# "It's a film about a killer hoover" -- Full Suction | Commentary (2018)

Right, 3, 2, 1, action.
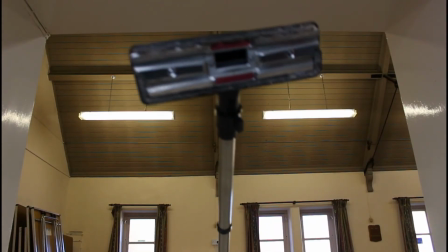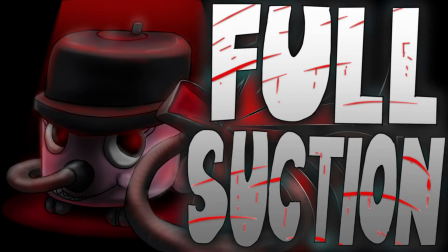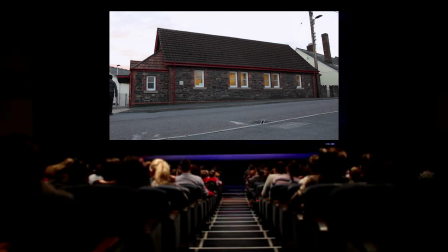0:17 Hello everybody and welcome to the StanWilks commentary. That sounds so egotistical, of Full Suction.
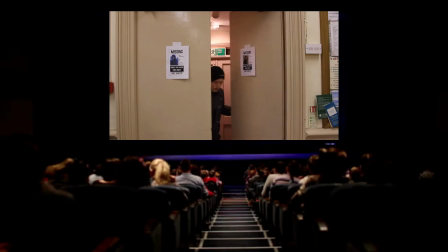0:24 And a very quick film, here we go, straight in, George playing Ben.
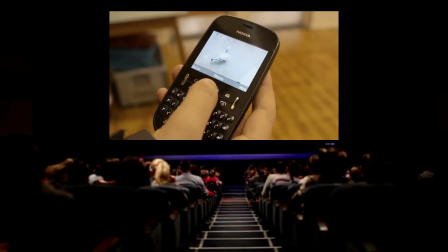0:29 And you might notice in the background there's two missing photos and we're setting up the phone being on low charge.
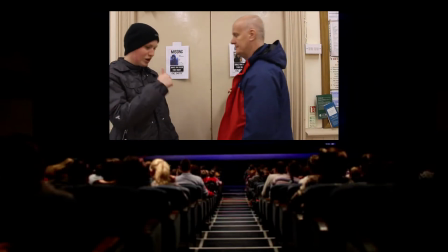0:35 I just realised actually there's a lot of exposition actually in this first 30 seconds.
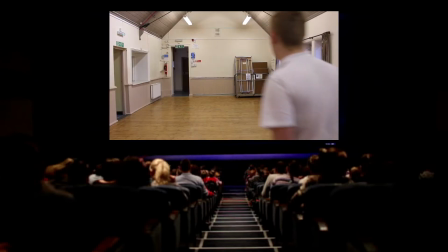0:41 We've introduced my father as the owner of this village hall, in which George, in this rather tediously long wide take, is getting ready to do some hoovering. And I you know what, sometimes I recollect and I think, what was going through my mind to even think of an idea like this?
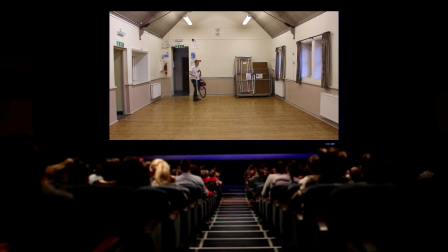1:00 There's your important details, he's just bumped it into the wall. And the whole idea of this film is, if it isn't obvious and overt enough, if you disrespect the Hoover, it's gonna come and kill you.
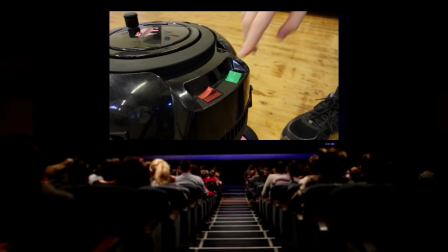1:10 Simple as. This is bare bones minimum storytelling, I'm afraid. If you look carefully, you can see the tripod and the reflection of the Hoover.
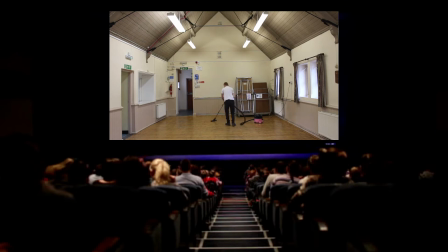1:21 So George is doing the hoovering, and the whole idea is that the Hoover, to some degree, is in control of its own destiny, so it's not really a mundane object anymore.
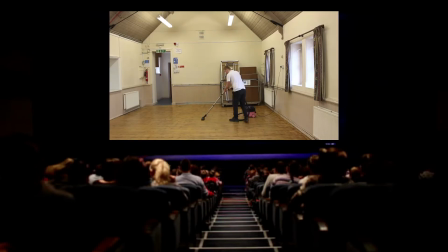1:32 I guess, you know, if you've seen films like Dolls by Stuart Gordon and Rubber, this isn't really an original concept. But the whole point here is, I've always liked schlock movies. Well-crafted schlock like Reanimator and The Thing.
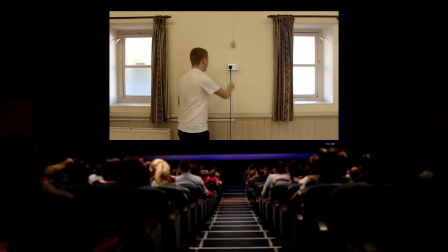1:48 And so it was fun. It's fun making this movie, especially the soundtrack, which at this point in the film, there is no music because there's no need to. The whole idea is to make it boring, and I mean that sincerely. And so the Hoover has just turned itself on.
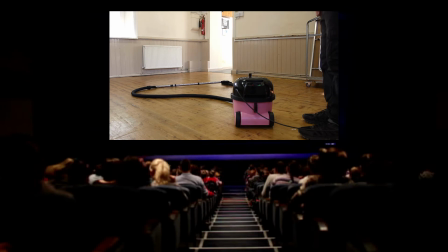2:04 The whole idea was never to draw attention to the Hoover too much, because if you do, then you reveal the game too early.
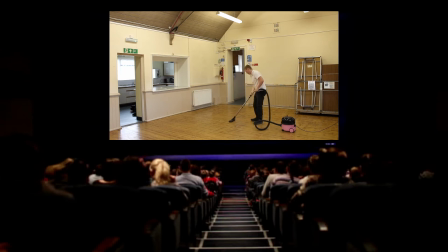2:12 You show that your cards too soon, and that's what we didn't want to do. It's all about the surprise. Right now it is supposed to be boring and mundane, and George has just exploded. Or Ben, in this case. And so because we set up at the beginning
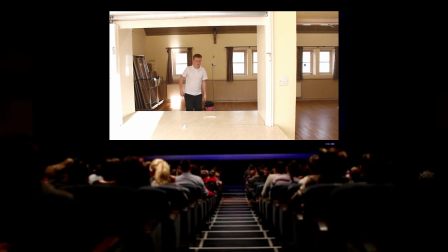2:32 that Mark left his note, we're going to have George go to it now, and he's going to try and use his phone, but if you remember, we set up that his phone is on low charge. And so now his phone's not working.
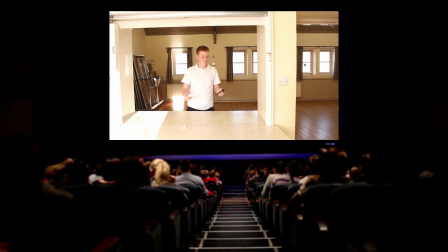2:44 It's very much about planting and payoff with a film like this. And so the phone goes back in the pocket.
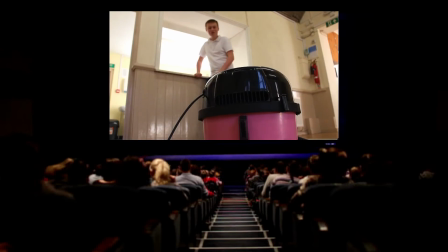2:52 You might have noticed the Hoover is not in that wide, and ooh, suddenly behind.
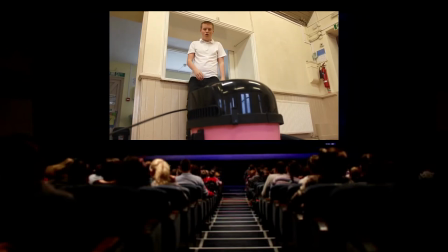3:00 And now we had to cut to a close-up to hide the fact that we didn't actually film the Hoover doing that. So it's coiled itself up.
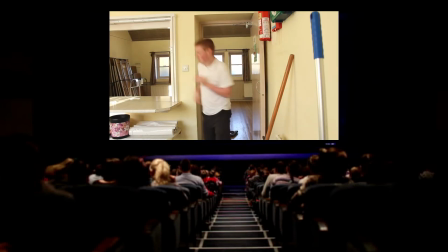3:07 Really simple techniques of reverse motion and splicing footage together, and now he's gone behind, and I believe it's now the music is used.
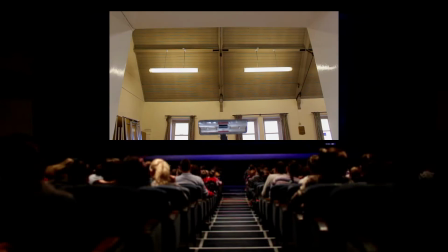3:16 And for this, I just composed some rock music. I thought, screw it, I'm having a good time here.
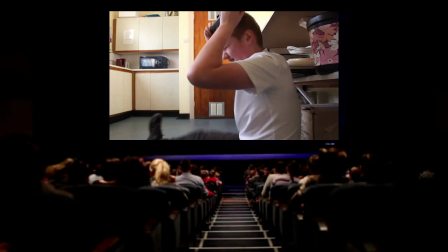3:24 George really holds the film together, in my opinion, and I don't say that not really as his brother, but as someone who appreciates his acting.
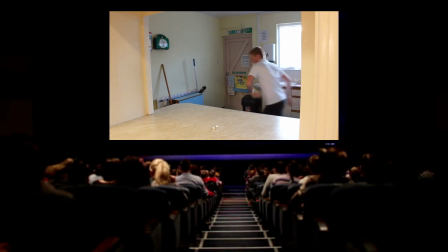3:32 He really is the glue for why this film works, I guess, about Killer Hoover. And now he's on the run, and this is where we get really heavy rock.
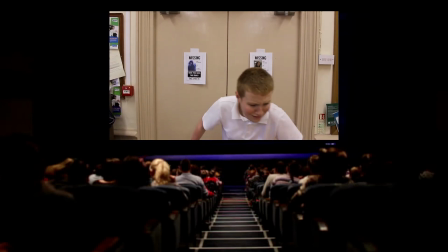3:40 As I said, I didn't give a bloody flying crap, I just wanted to have a good time. It's about Killer Hoover, give me a rest.
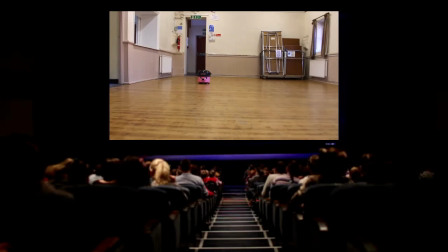3:47 As I was being pulled towards it, very ridiculous, but less is more.
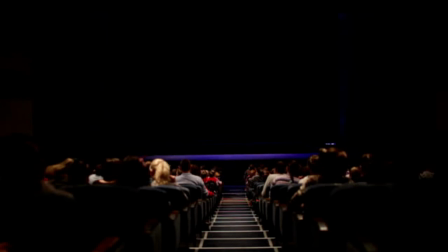3:54 Don't want to show too much of it. I thought that was a semi-interesting technique to zoom in on the Hoover's mouth.